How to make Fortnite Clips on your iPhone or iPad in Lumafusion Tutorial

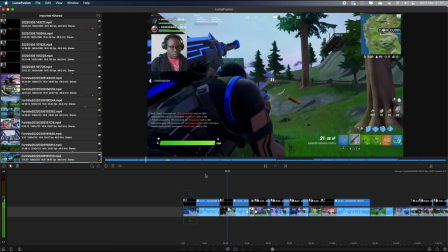[8:18]
so now running through that clip you get this initial part where i start shooting at the other player and
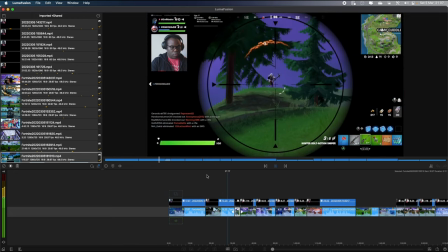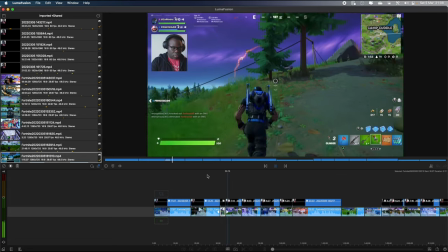[8:31]
then you get all that boring part is now zoomed up quickly so you still get the story but it's zoomed up you don't need to spend those extra seconds
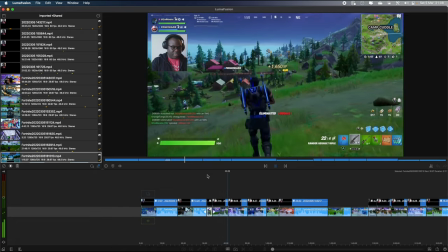[8:37]
and you get that part the funny the funny gag part right at the end which is at normal speed and then you just want
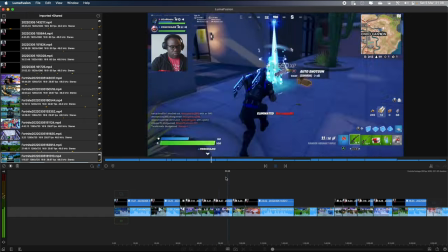[8:44]
to keep doing exactly the same process for the rest of Eclipse. It's all about going over, just keep checking, just making sure that the flow is always right.
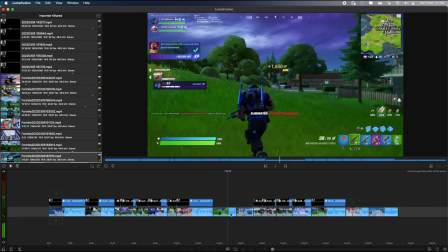[8:51]
I mean, it's quite simple. Once you've got into it and you've got your knack at it, you know, any novice or beginner can do this.
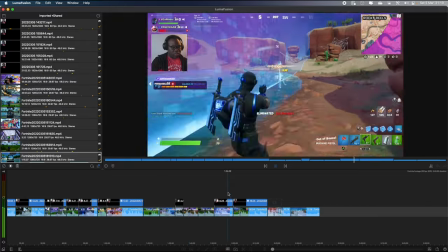[8:58]
Once you've got your framework of how you like to edit, then you can just keep repeating the same process over and over again.
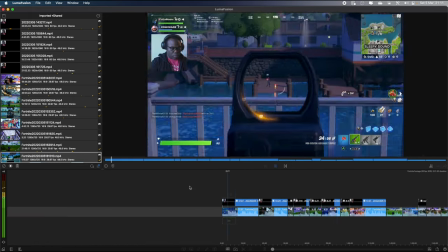[9:05]
And even if you do in different videos and just try that one little thing that's gonna make it 1% better every time.
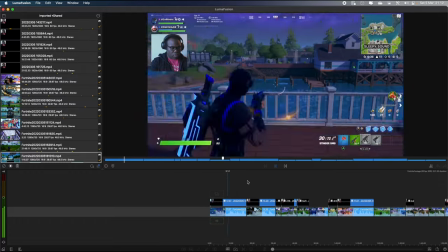[9:11]
I'll let you into a little bit of a secret.
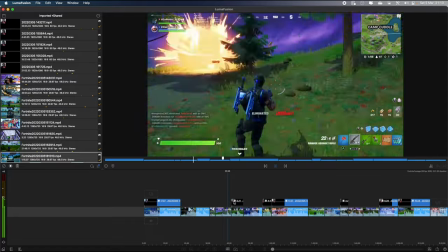[9:13]
While I was reviewing this actual footage and seeing the talking head footage I didn't actually like the silly faces I was pulling so I just got rid of all
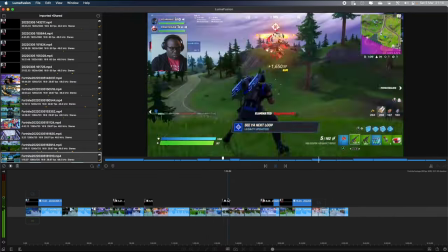[9:20]
of the talking head sections but I will replace it with something else that sort of makes the video a little bit better in my
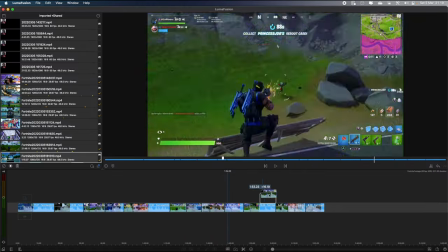[9:28]
opinion later on. In this next section because it is a top 10 kills I want to change the order of some of those kills so
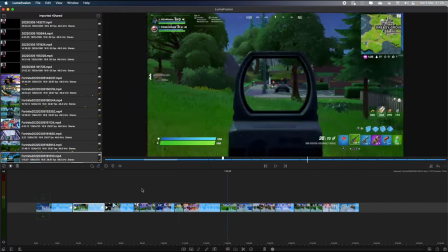[9:36]
I'm just gonna pick a clip off the timeline and drag it to a position that I feel it deserves in the top 10.
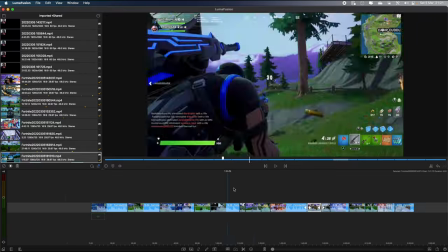[9:43]
So it's as easy as clicking and holding onto the clip and then dragging it to another position within the timeline.
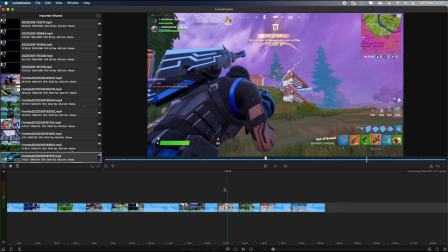[9:50]
In this next clip I wanted to do something different. I wanted to animate the scene. I wanted to have an effect where I zoom into the action as it's happening and then zoom back out towards the end of the clip.
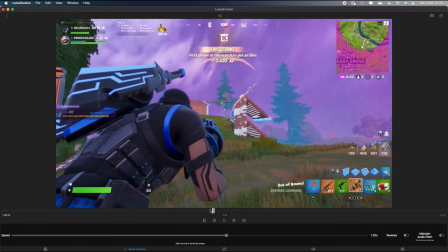[10:01]
So I just want to double click on the clip to get into edit mode, select frame and fit.
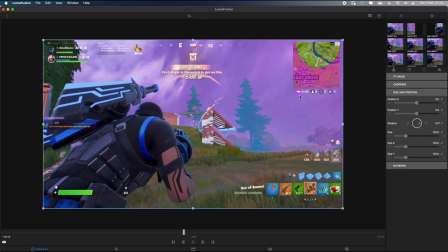[10:07]
Now I want to use keyframes.
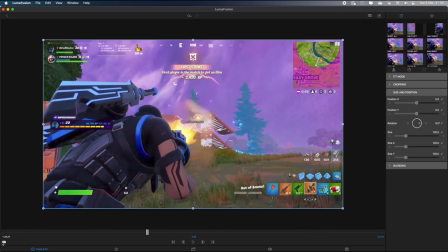[10:10]
so when I find a point at which I want to be 100% zoomed out and
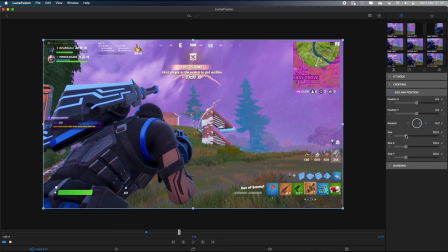[10:17]
then the next point where I want to zoom in to focus on the action and
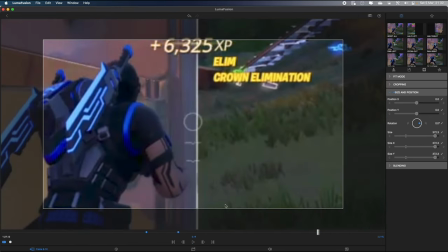[10:26]
that's the next keyframe and then finally I want to select the next
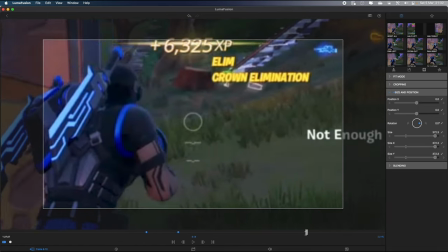[10:31]
point at which I zoom back out to 100% again and
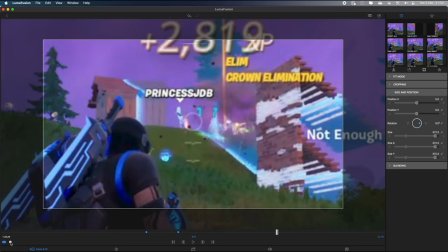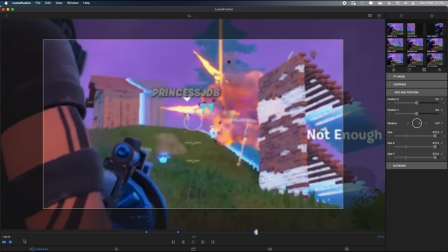[10:45]
then the moment I change the size or any alteration
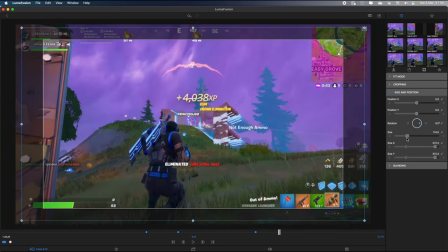[10:50]
of any figures it will select that as the new keyframe and
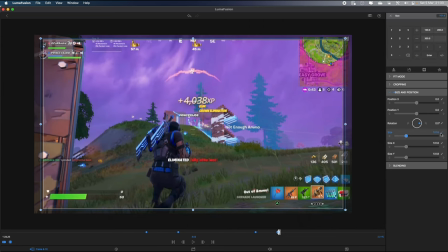[10:57]
the good thing about LumiFusion now is you haven't just got the sliding scales to use you've got a number pad and obviously those fixed figures as well so it makes things a hell of a lot easier.
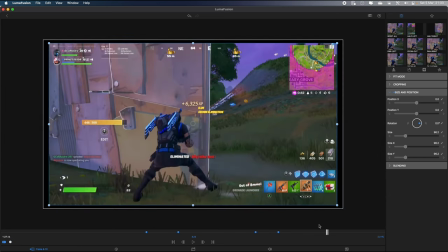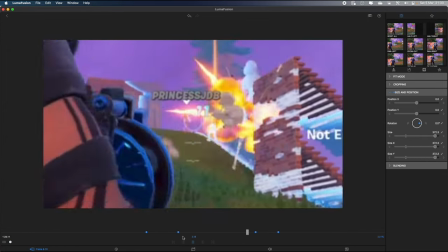[11:13]
After I've made those final adjustments just going through again it's making sure everything looks good.
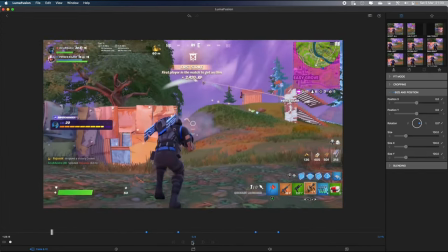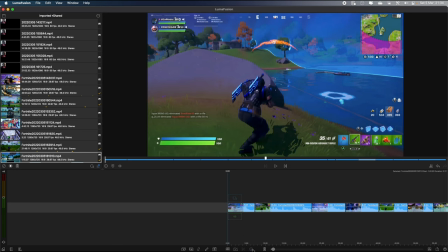[11:24]
As you can see there I'm happy with that. Because this is the top 10 I want to visual identify so that the viewer knows what number it is.
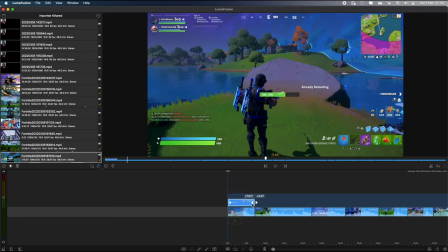[11:32]
So I'm going to add a clip and add an overlay title and then stretch the length of that overlay title so it's the same as the clip that it's referring to.
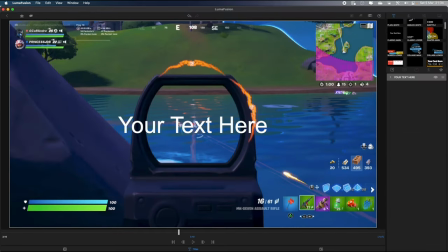[11:39]
Then I'm going to double click on the overlay title just so I can edit it and this gives you a chance to look at different styles that you might like. But All I want to do here simply is just change what is displaying.
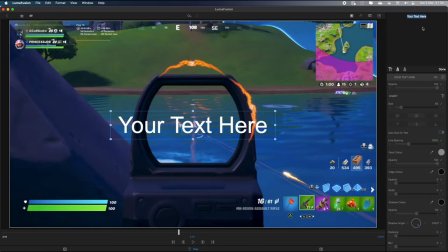[11:55]
So I don't want it to say your text here. I want it to say number 10. So you click on that box there and then write number 10 or whatever you want in the box. And you can just position it to wherever you want it to be.
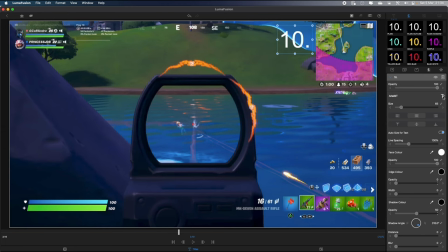[12:10]
Next, you might want to even change the font. Nothing's wrong here. It's just whichever font suits your style.